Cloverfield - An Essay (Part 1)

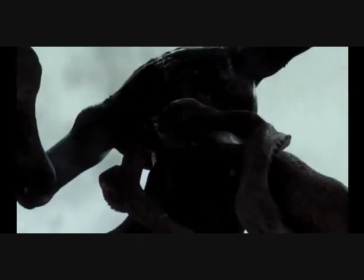Not to mention, Clover also has smaller arms in its thigh area,
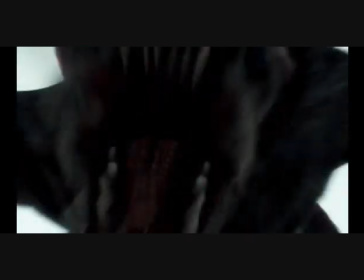for a very apparent purpose for snatching up little juicy crunchy humans for it to put in its large mouthful of big serrated teeth.
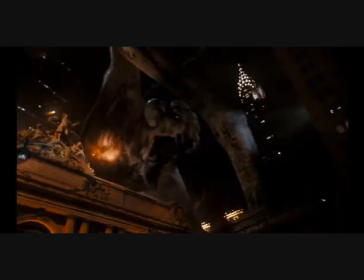So Clover isn't much more than a really large really strange animal as far as characterization is concerned but that characterization is still fairly
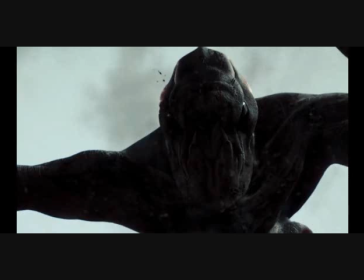well done in giving us a well-realized monster for our humans to run away from as well as to give us a good enough reason to be scared by it.
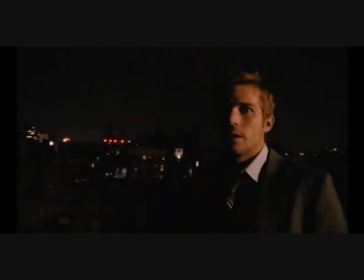So we've gone over the characters and thematic core what have view, but now let's get into the technical side of things.
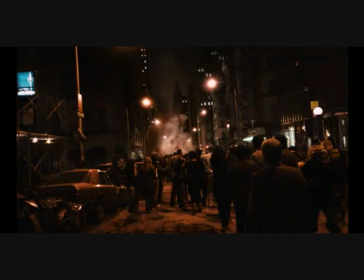The technical side of things in Cloverfield is pretty strong, with a lot of great effects throughout the film, many of which still holding up to this day.
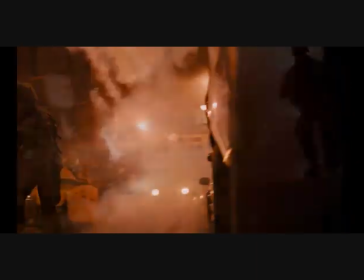It's astonishing that this film was made with only the budget of 25 million US dollars,
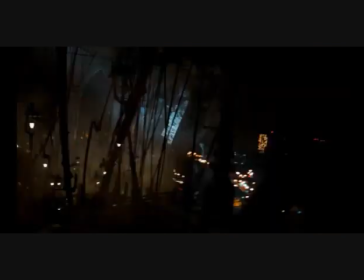yet it looks as if it was made for much more than that, especially considering the amount of citywide destruction and carnage which we see throughout the film.
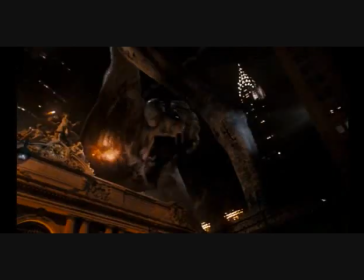The monster is very well rendered in all of its CG glory, considering its limited screen time and the deliberate way the film is shot,
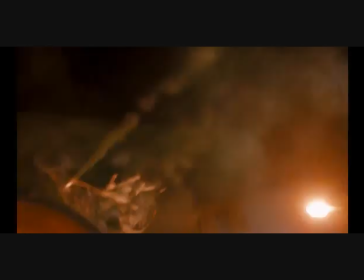allowing the filmmakers to stretch their budget to make the monster look as good as possible when it is on screen.
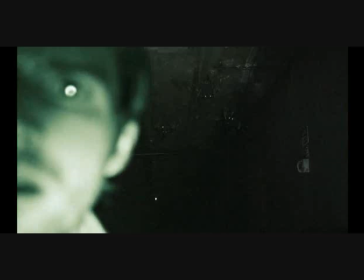The same principle applies to the monster's parasites, which appear in the dark with very limited lighting, such as in the tunnel sequence.
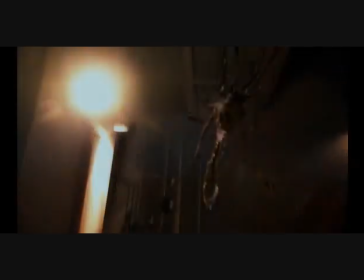Though there is one brief but rather unfortunate moment where a parasite appears after Beth is rescued, and the CGI on that isn't very good.
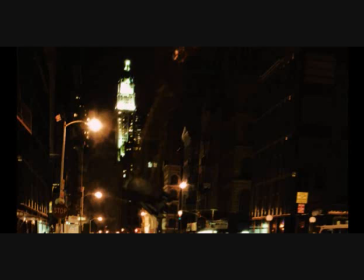Despite that moment and perhaps a few other very brief hiccups in the CGI here and there, which could easily be chalked up to the film's age,
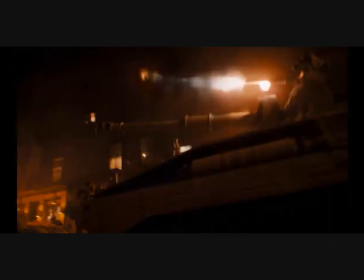the film boasts some very impressive effects on production value even with a considerably smaller budget than your average giant monster movie from Hollywood these days.
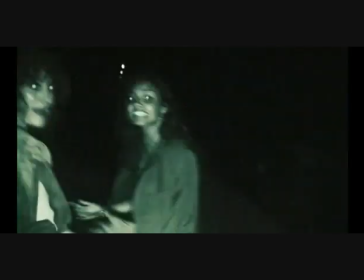The film also features plenty of harrowing and effective sequences of horror. While there are those who would criticize the shaky cam throughout the film,
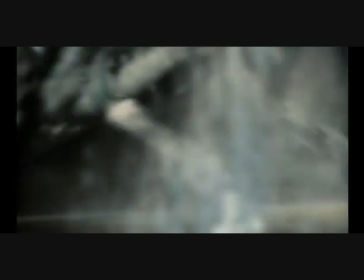it adds a strong sense of authenticity and immersion to the proceedings when
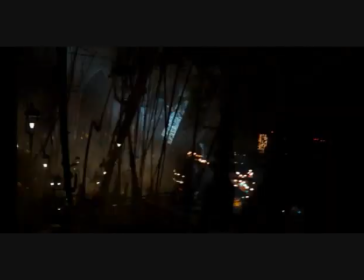showcasing the chaos ensuing at various points as a result of the monster's attack,
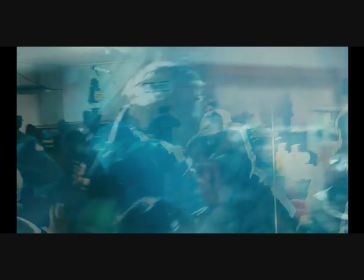or even the frantic nature of characters being taken out of a room due to one of their own suffering from the gruesome results of a bite.
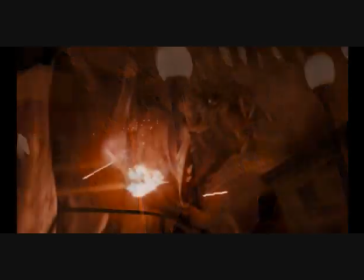I mean, the camera's going to shake a lot, especially if the cameraman has a survival instinct and is pretty much running throughout the film, so...
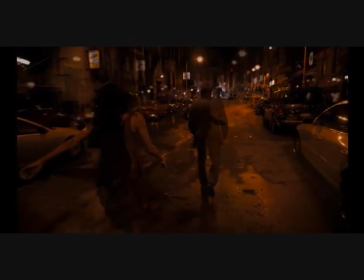I mean, ask me, that's realistic. However, one issue I do take with the scary bits in the film is that Clover does appear
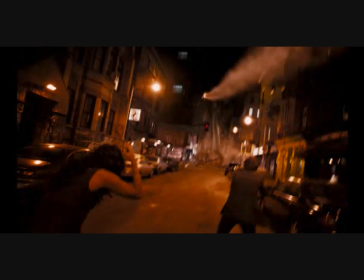out of nowhere in a stealthier fashion than one would expect during quite a few scenes.
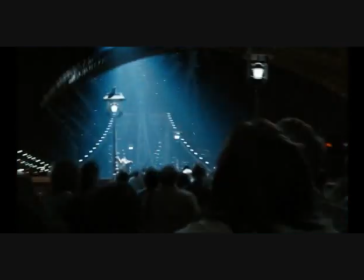One instance is the Brooklyn Bridge sequence, where the monster rises from the water and sways its tail onto the bridge,
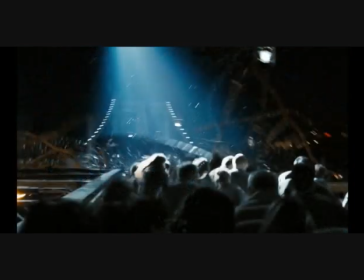causing its destruction as well as many deaths, including the death of Jason Hawkins.
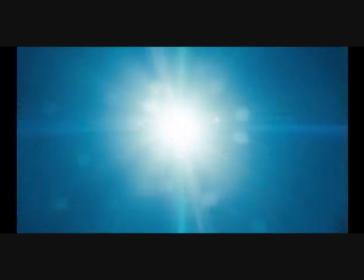The main issue being that there is a helicopter with a searchlight flying
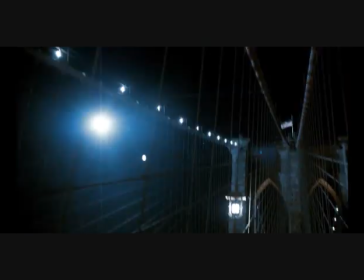around as well as various lights on the bridge that would naturally reflect on the monster's wet skin,
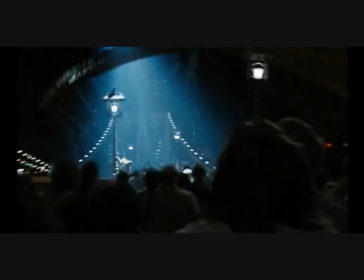thus illuminating it and making its presence known to the panicked crowd before the tail comes down.
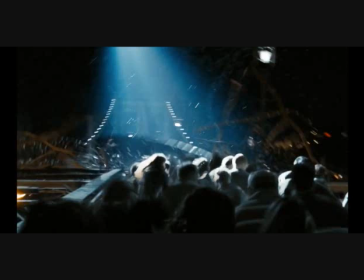Perhaps the lights weren't enough and the monster was still shrouded in enough shadows to where the scare was still effective.
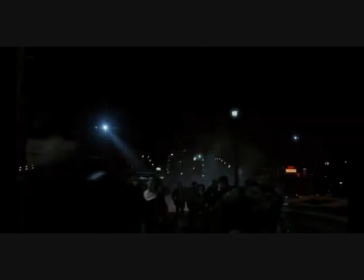So, that fact could potentially balance itself out.
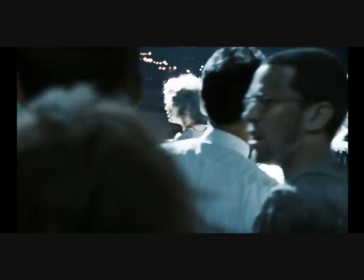And not to mention a crowd that panicked and scared would probably have no idea what to really do right away, even if the monster was visible.
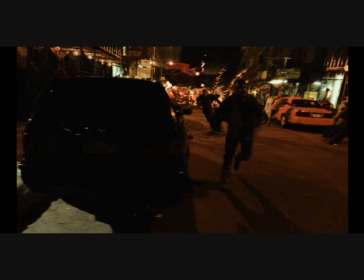So, I guess that balances out. However, there's more instances where Clover just kind of comes out of nowhere for the sake of a scare.
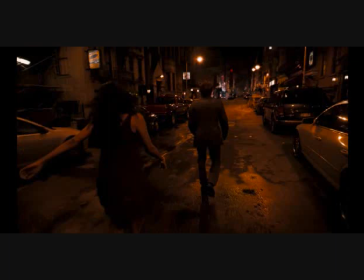A second one of said instances that I want to address is where Rob and company are walking down the street discussing about
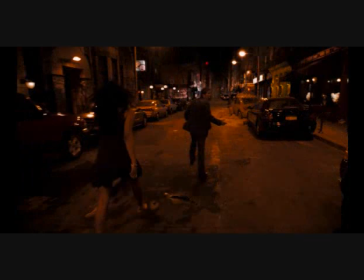the unavailability of police and fire and rescue when the monster suddenly steps in front of them,
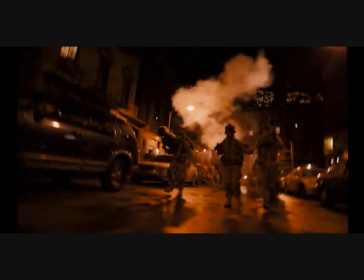and when the military appears behind them, thus a battle ensues.
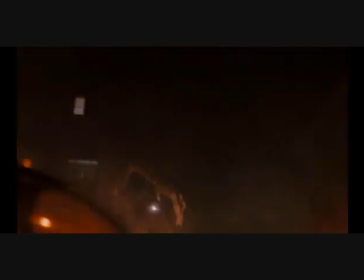As much of an intense visual spectacle as it is, the sequence has some issues.
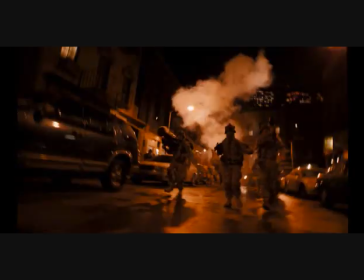First of all, how did the military appear like that without the sounds of their heavy machinery rolling in?
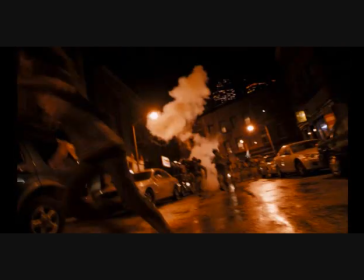Second of all, why didn't the soldiers announce their presence to Rob and Company and tell them to get off the streets or to go to a rendezvous point for evac?
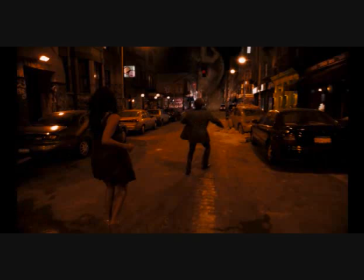Third, how was the monster able to appear with as little noise or reverb from its footsteps,
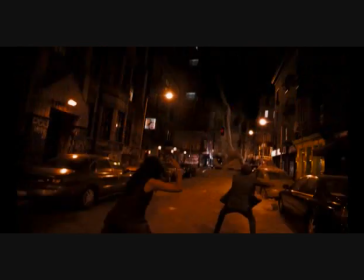thus allowing it to make its appearance in front of her hero is a scary surprise.